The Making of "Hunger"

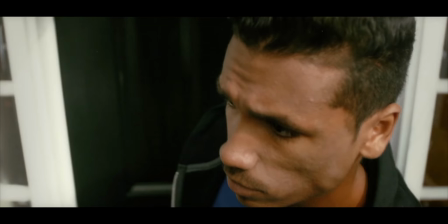[20:27]
I'm not doing this with any script. I'm just going free for all here.
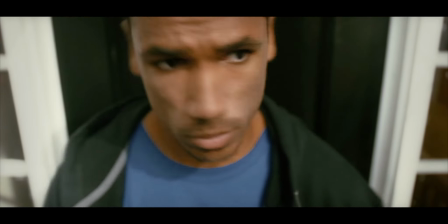[20:33]
So the camera is above his eye line, and that is because I wanted to
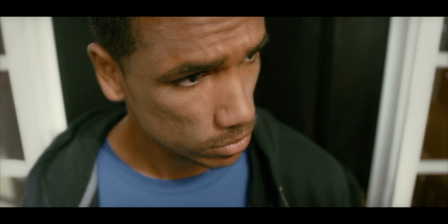[20:42]
suggest that we are looking down at him from above, like from heaven, because this is where the package is supposed to come from someone who's deceased. So the camera is sort of the POV of his deceased wife looking down on him as he picks up this package.
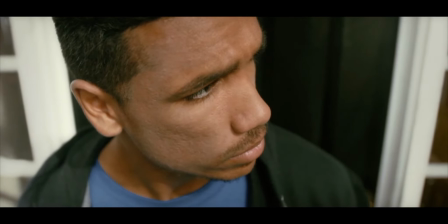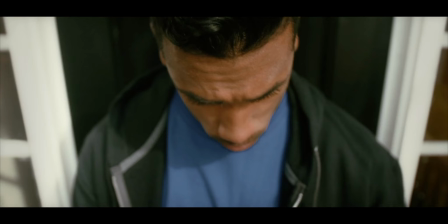[21:07]
Now this door actually was it was fully closed in one shot, but then when we redid some of
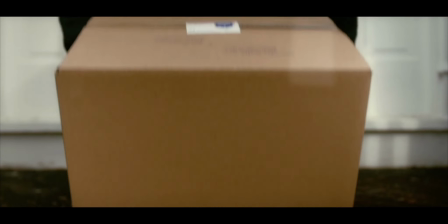[21:14]
these close-ups here when he picks up the package, the door was actually open a little bit.
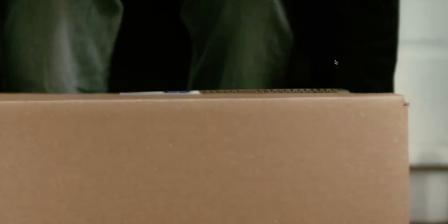[21:20]
Right in this area here, you could see the door open and you could see inside.
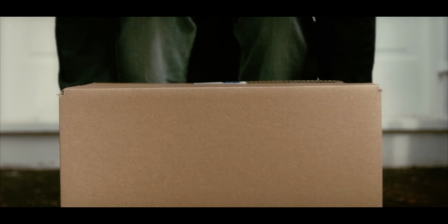[21:27]
So I had to darken it up and mask it, and I did all sorts of stuff to hide it and cut it off right at the box and animated the dark mask, so as the box lifts up,
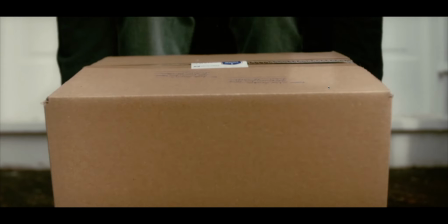[21:36]
the dark area lifts up with it, so you don't see the box getting covered in some dark shadow.
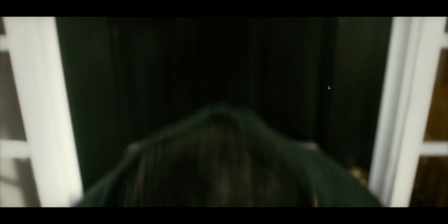[21:43]
So yeah, I had to fix that. And then I cut right before you see the door again to make less work for me.
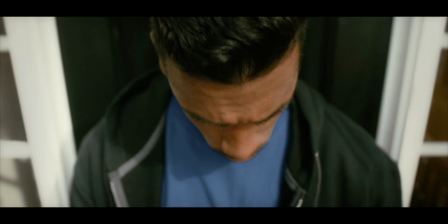[21:50]
Now we're back on the wide shot where the door was closed, but it was a little bit open again in this other shot here.
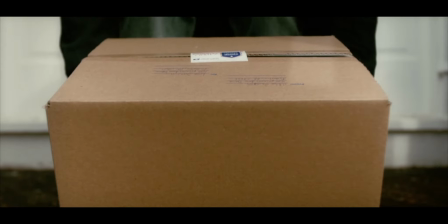[21:59]
It was open, so whoops.
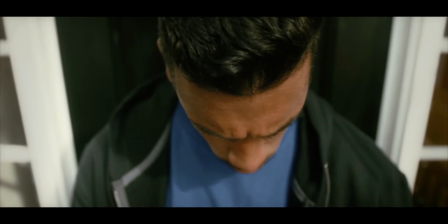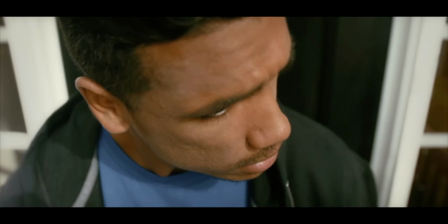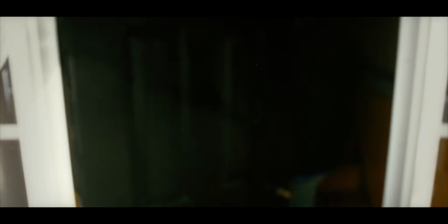[22:10]
Trying to move the camera more. I usually, I know the camera's always, I'm just trying to move the camera more since I keep it stationary so much.
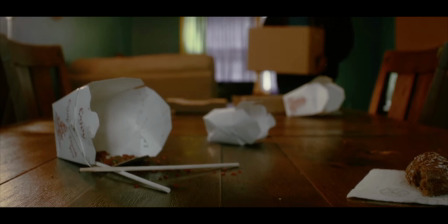[22:18]
I had a lot more storyboards for the way he walked in and came up the steps,
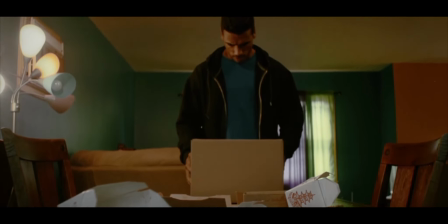[22:23]
and so my one regret from what I could have done for this film is that I hold on to this shot a little too long.
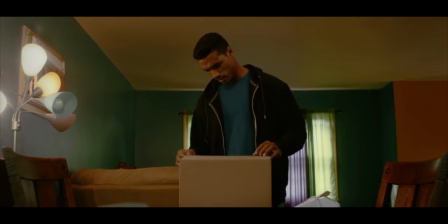[22:32]
I would have liked to do a little bit more. I had a lot more storyboards, but
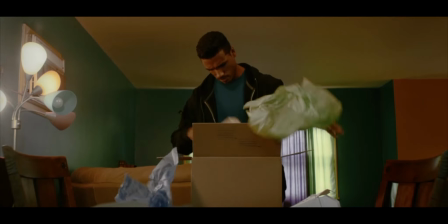[22:40]
while I was able to figure out other shots, on
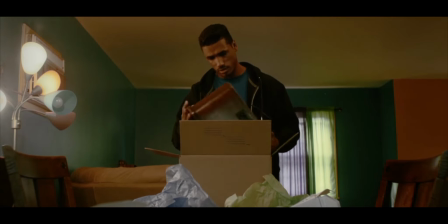[22:47]
the day that really worked, this was the one thing that I think went on a little too long.
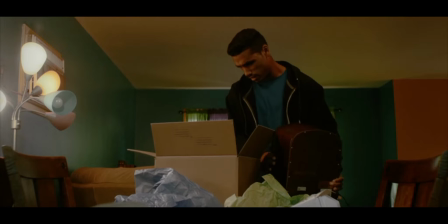[22:54]
And I wish I came up with other things to break up this shot. I wish I got more of a close-up of the radio at that moment.
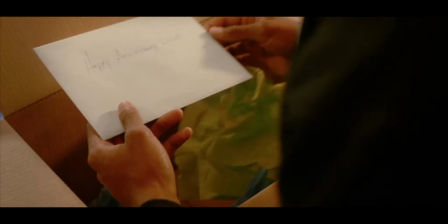[23:02]
But
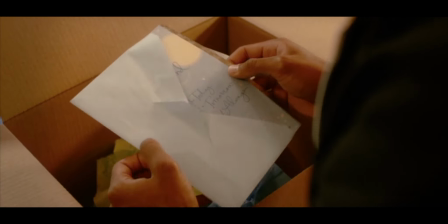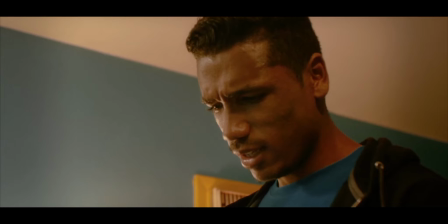[23:11]
more music from Artlist.
Happy anniversary, babe.
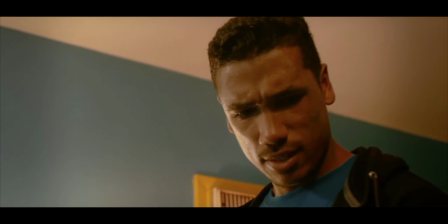[23:17]
So this dialogue was recorded in a closet right here in the room, like near the end of the shoot. And I forgot how Jaquinley read it in one way,
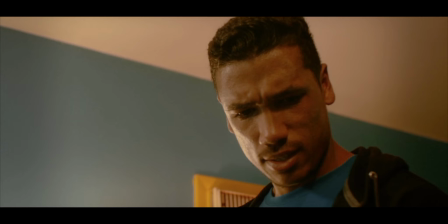[23:32]
and now I'm not remembering how I directed her. I asked her to try it a different way, which is the way we are hearing it here, and I forgot exactly what I said, but I only had to give like a 2-word like direction,
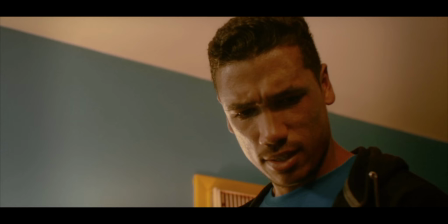[23:46]
and she changed how she did it and nailed it on that first try based off of my direction. And I was like, oh my god, that's perfect. Yeah, we don't need to do any more. I gave her the one direction and she did it perfectly right after that, and it was great.
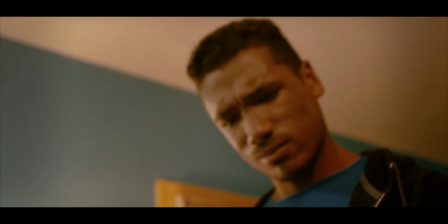[24:04] I know how much you wanted one of these old-fashioned radios.
I think she was reading it sort of the way like you would read a card to someone. And I said, how about instead of like speaking as if you're reading it to someone,
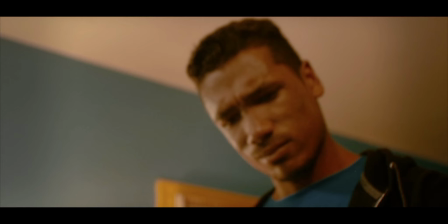[24:19]
say the lines as if you're speaking to him personally. You're not reading off a card, you're just talking to him.
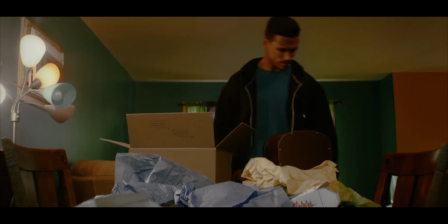[24:25]
I think it was something like that.
I hope it brings you as much happiness as you give me.
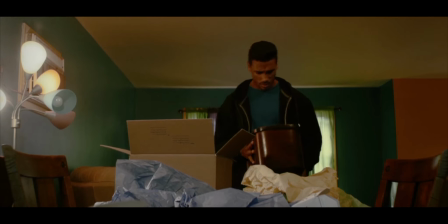[24:33] I love you always. See.